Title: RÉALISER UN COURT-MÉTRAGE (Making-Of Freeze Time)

lui qu'est ce que faire avec tes cheveux je vais expliquer le projet et je vais montrer deux trois photos et en fait on a convenu d'une d'une sorte de texture d'un cheveu qui serait totalement différent du mien
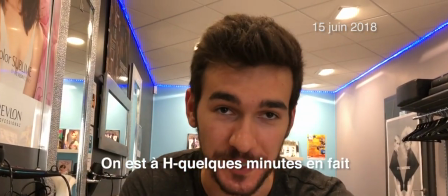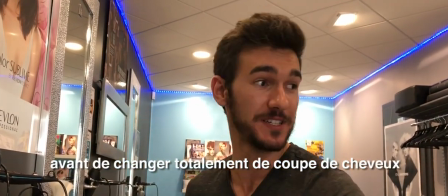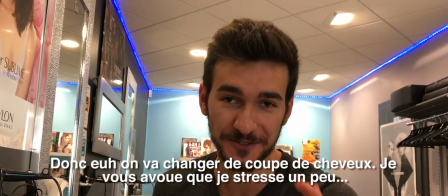je pense que vous allez pouvoir voir des images a été un boulot qui a duré 4 à 5 heures à peu près dans ce salon de coiffure c'était vraiment
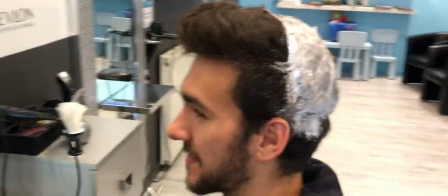[4:36]
long et ça faisait mal et en fait juste j'ai eu très peur parce que premier première décoloration je suis ressorti jaune
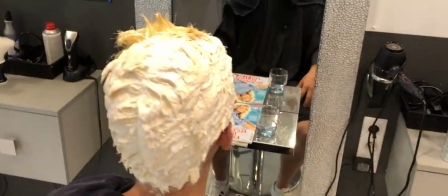[4:45]
jaune poussin et je me suis dit si ça foire freestyle c'est mort on peut pas faire le film avec un jaune poussin et après trois quatre décolorations ça allait beaucoup mieux là on On avait le personnage Alex de Freestyle qui venait d'être créé grâce à ses cheveux. C'est peut-être tout con, mais les cheveux font vraiment la div dans le film.
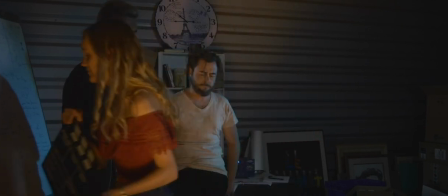Le jour 1, c'était là que le tournage commençait vraiment, parce qu'il y avait vraiment des discussions, ce genre de choses.
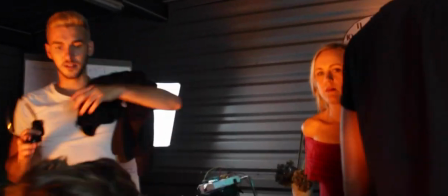[5:19]
Ça a été tourné cette fois-ci dans un grenier. Là, le décor était plutôt déjà installé.
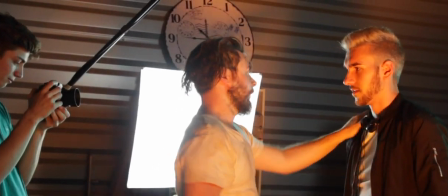[5:24]
Il a fallu jouer sur les couleurs et rajouter des éléments qui rappellent le temps. Les horloges, des montres, des livres.
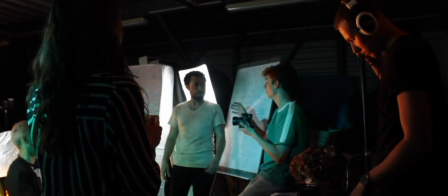[5:30]
Ce qui était compliqué au niveau de la technique, c'était que c'était assez sombre, des espaces fermés sans lumière naturelle.
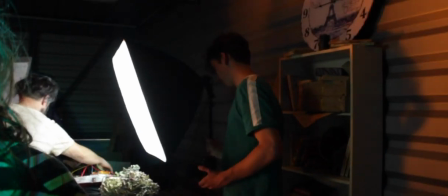[5:37]
Du coup, on a dû jouer avec les lumières pour avoir une ambiance qui rend à l'écran assez propre, assez nette, puisque c'est souvent le problème quand on filme dans l'obscurité.
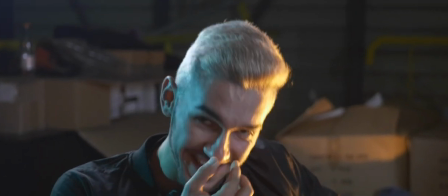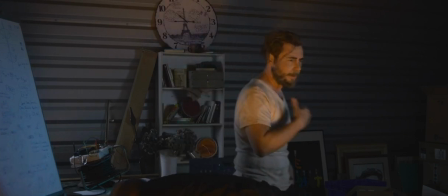[5:55] Désolé. J'ouvre un petit coup. Joli Walkman.
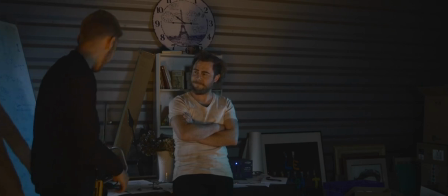[6:05] D'accord, attends.
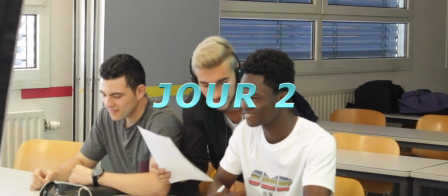On a tourné à l'IUT de Mulhouse justement pour faire le lien avec Démont donc on a la scène dans la salle de classe qui se passe en même temps que Démont,
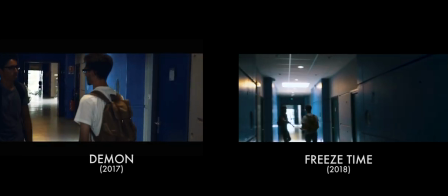[6:17]
si vous regardez bien vous pouvez apercevoir le personnage de Dany et donc on avait voulu refaire ce lien pour lier les
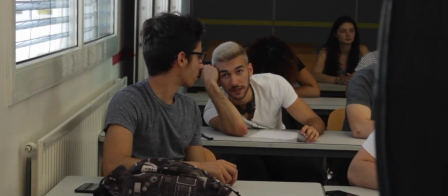[6:23]
deux films. Le plus gros problème technique c'était avant tout de devoir tout gérer et en même temps d'avoir les figurants un peu partout puisqu'il y avait vraiment beaucoup de personnes.
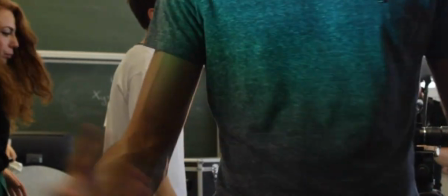[6:32]
Mais c'était beaucoup mieux organisé dans le sens où on avait des personnes qui étaient affectées à la gestion
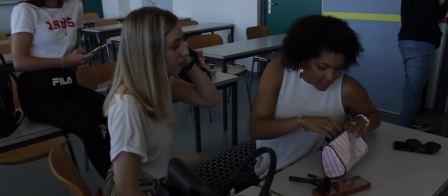[6:41]
à faire, qu'il y ait toujours quelqu'un qui s'occupe d'eux. Et ce jour-là, il y avait en fait quelque chose que j'attendais beaucoup, c'était la fameuse cascade du saut en arrière qu'on avait répété quelques mois avant. On a répété encore le jour même pour bien se calibrer, pas faire l'erreur parce qu'il y avait quand même une grosse partie sécurité qui était en jeu.
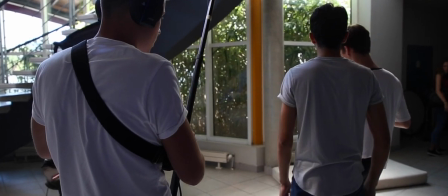[6:59]
Mais ça s'est bien passé, le résultat est quand même assez satisfaisant, on est content de ce qu'on a fait et puis je pense que ça rend plutôt bien dans le film. Là dans le film, en fait, ça passe très vite, mais cette scène, On l'a répété des dizaines de fois et le problème c'est que Baudrier me serrait au niveau de l'entre-jambes.
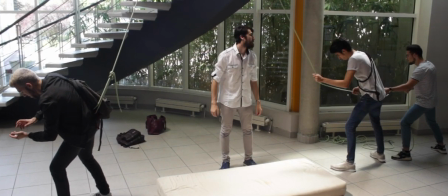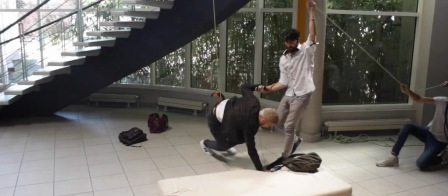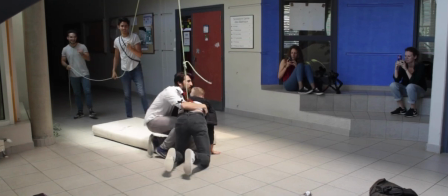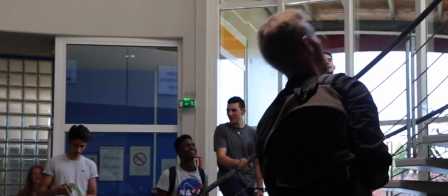[7:36]
enfin bref c'était un jour vraiment vraiment sympa les figurants étaient tous sur top enfin je veux dire ils ont tous kiffé
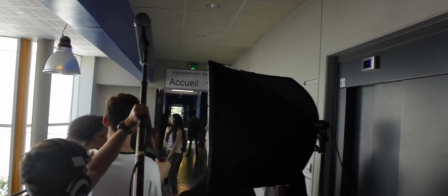[7:43]
personne n'a bronché parce que c'est long un tournage avec des figurants c'est toujours super long à faire faut qu'ils attendent et tout enfin voilà ils étaient à
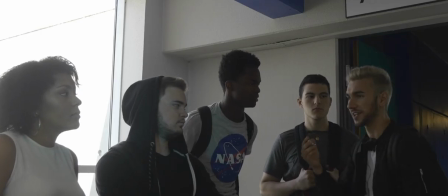[7:49] fond dans le truc et j'espère qu'ils seront contents du résultat je vous jure que si cette montre elle peut arrêter le temps mec mais arrête on sait tous que c'est des conneries Hé gars,
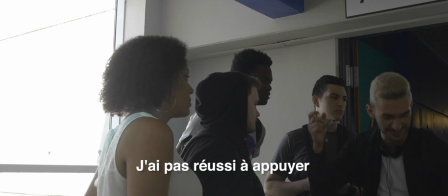[7:57] on se casse qu'un gros mouton ! Chris ? Et ça, ça va le faire *** !
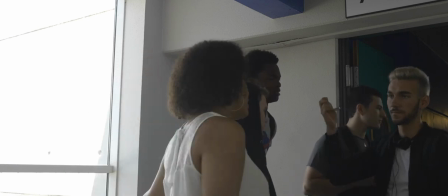[8:03] Hé gars, on se casse qu'un gros mouton ! Chris ? Ah ouais...
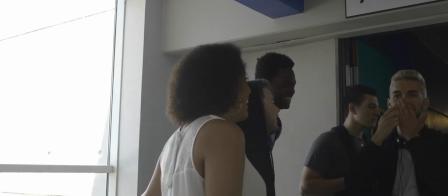[8:08] Poum !